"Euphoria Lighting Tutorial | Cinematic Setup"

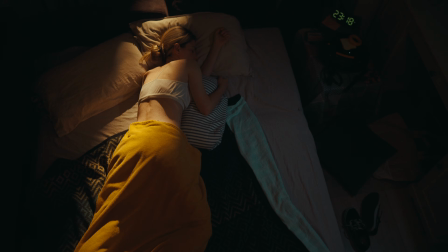how we lit a plain room like Euphoria, from boring to cinematic.
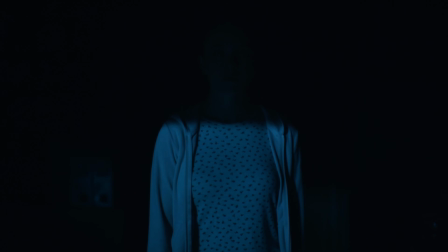We'll show you how we recreated 2 stylized lighting setups inspired by Euphoria.
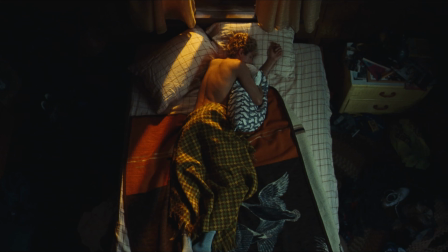We started by analyzing a reference shot from Euphoria. We noticed 2 main light sources, a hard key light coming through the window from the street, creating a wide stripe of warm light, and a soft fill light, adding texture to the shadows and revealing details in the room. Here's how we recreated the look step by step. 1. We put up some curtains to match the reference.
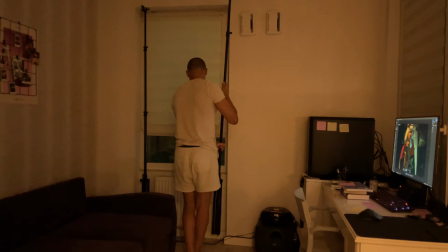Just clip them onto a tube with a couple of stands.
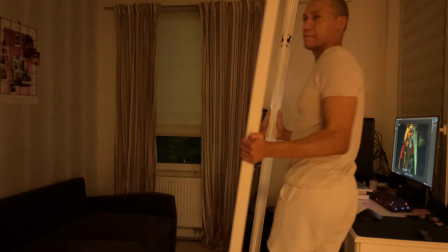Since I live in a high-rise and can't light the window from outside, I grabbed a big mirror to bounce the light back in and fake that window glow.
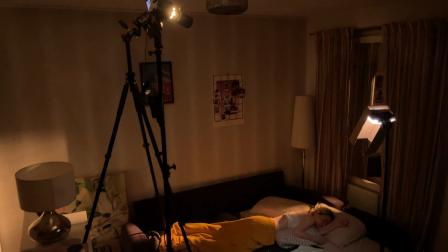2. We turned off all the apartment lights to take full control of the setup.
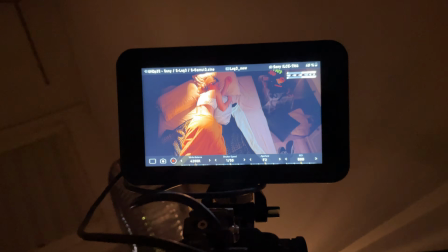3. The camera's white balance was set to 4200K. 4.
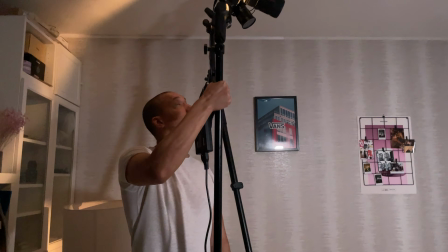We used a SmallRig RC100C with the SP Mini Spotlight as the main light. It was positioned above and at a 45-degree angle in front of the subject, then bounced off the mirror.
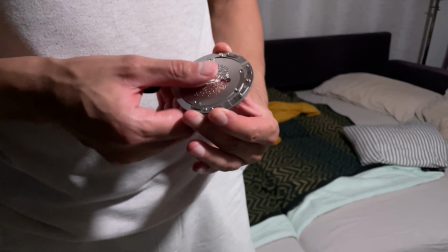I combined 2 gobos to create a narrow stripe and irregular shadows, like light filtering through tree leaves.
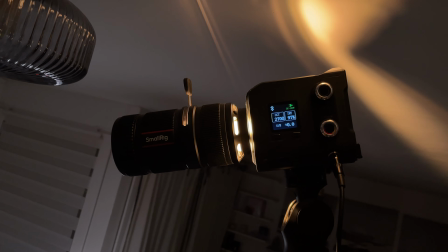The light was set to 97% intensity at 2700K, creating a warm, cinematic tone that mimics a street lamp.
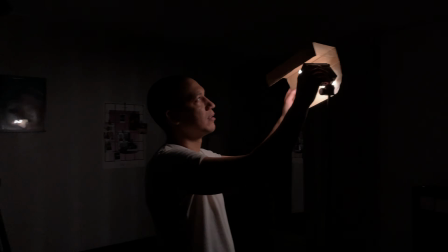5. For a touch of fill, we used a SmallRig RM25C Mini with a magnetic diffuser placed slightly above and to the side of the subject.
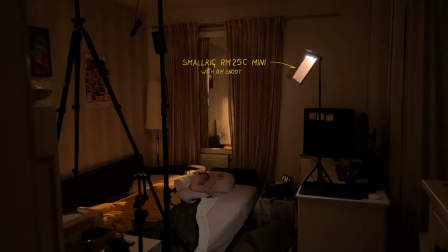I added a handcrafted cardboard snoot to shape the beam. This filled in the shadows with soft texture without flattening the contrast.
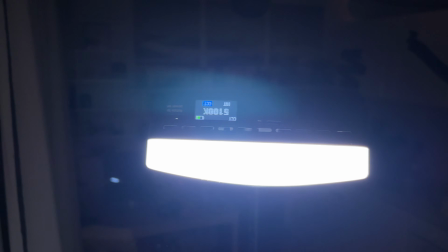The light was set to 5% intensity at 5100K. A simple but effective setup that really helps tell a story.
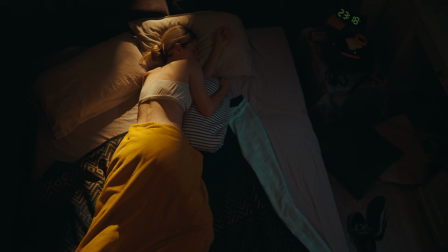Just grab a spotlight attachment and a mirror, and you can light a scene even when there's no space for a light, or fake that natural window glow.
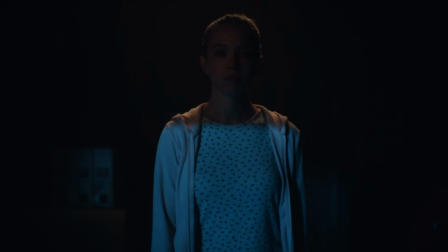For the second shot, we analyzed another Euphoria reference and noticed a mix of cool and warm tones.
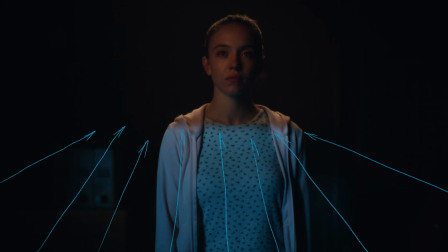The cool light spills in from outside, shaped as it passes through the garage door.
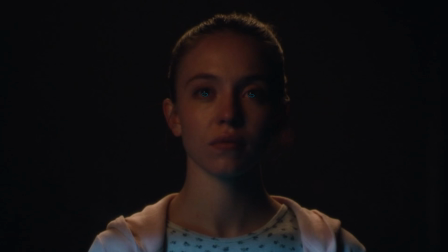If you look closely at the character's eyes, you can see subtle reflections, likely from the street bouncing off the ground. There's also a tiny catchlight coming from a small warm key light which illuminates the face and creates sharp facial shadows.
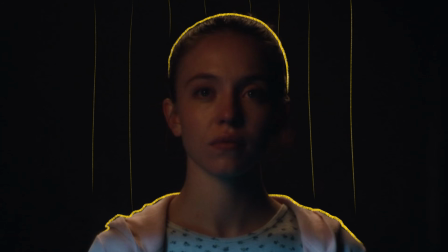Finally, a rim light from above helps separate the character from the background and adds depth.
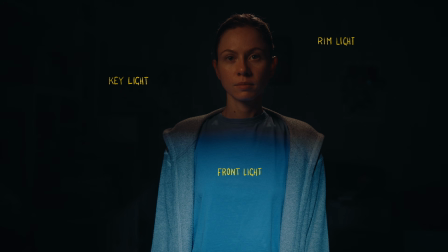Here's how we recreated it. 1. All house lights were turned off.
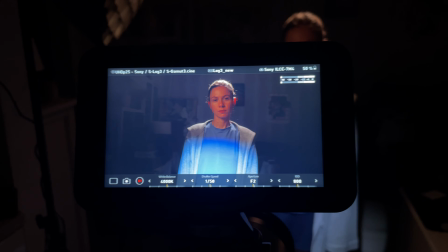2. The camera was set to 4000K. 3.
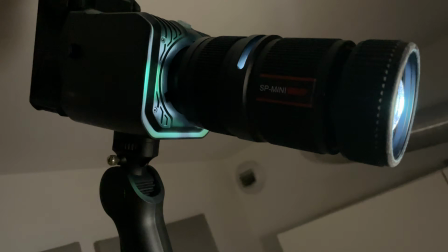To simulate the streetlight shaped by a garage door, we used the SmallRig RC100C with the SP Mini Spotlight.
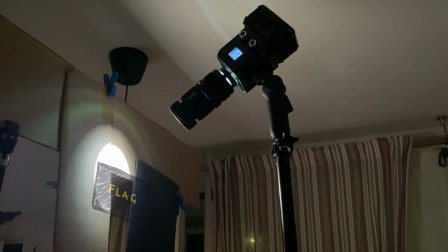We built a frame and added a black flag to mimic the slats of the garage door,
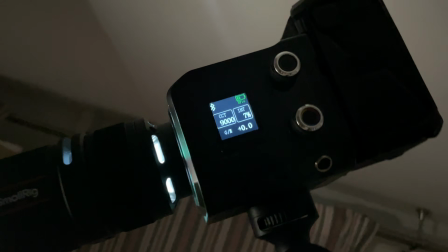then set the fixture to 7% intensity at 9000K to create a strong blue light.
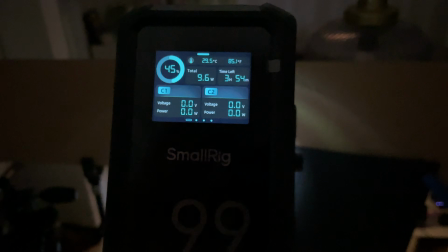The light was powered by a SmallRig V-mount X99 battery,
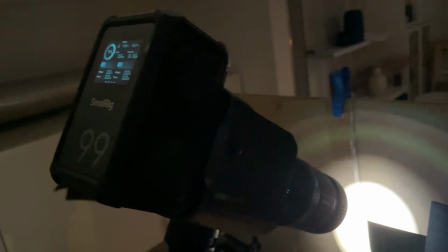which lets you run it at full power outdoors and features IP54 waterproofing, making it perfect for outdoor use.
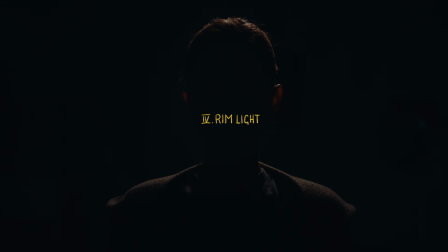4.
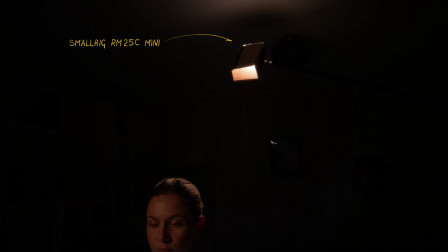For the rim light, we used the SmallRig RM25C Mini with a magnetic diffuser, placing it slightly above and behind the subject.
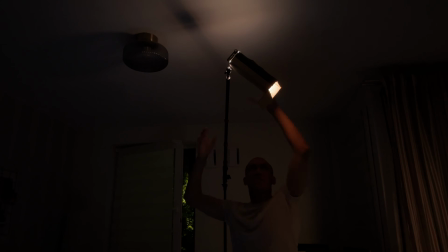To control the beam, we added a cardboard snoot, which shaped the light and prevented spill.
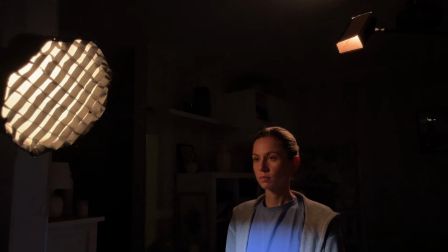The fixture was set to 25% intensity at 3500K, just enough to highlight the hair without overpowering.
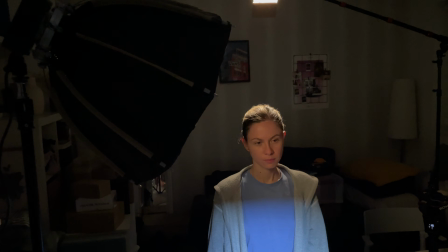5. We lit the subject's face with a Molis X100 RGB and a 40cm octabox with grid,
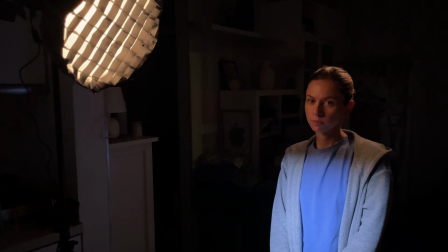positioned slightly above eye level. This added facial texture and a clean catchlight.
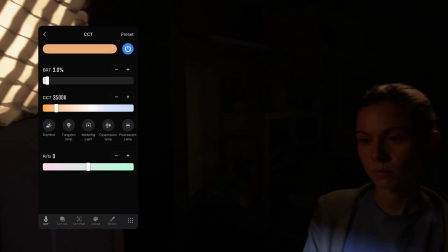The fixture was set to 3% intensity at 3500K.
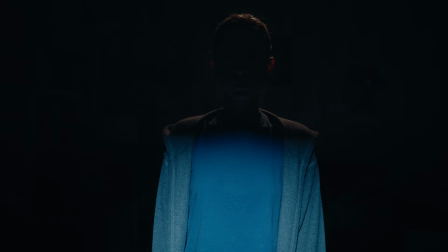These 2 setups show how you can transform a plain room into cinematic shots using smart lighting, careful color contrast, and a little creativity.
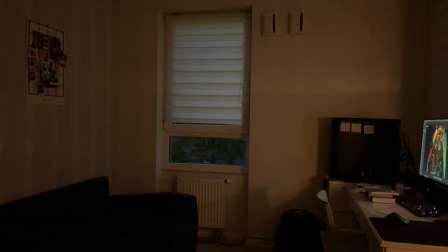You don't need a huge studio or expensive gear to create something that feels cinematic.
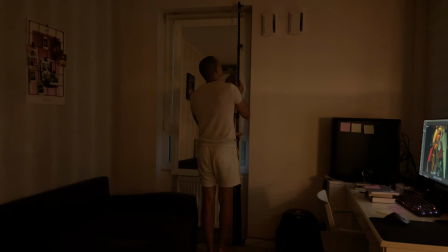It's all about how you shape the light and use the tools you have.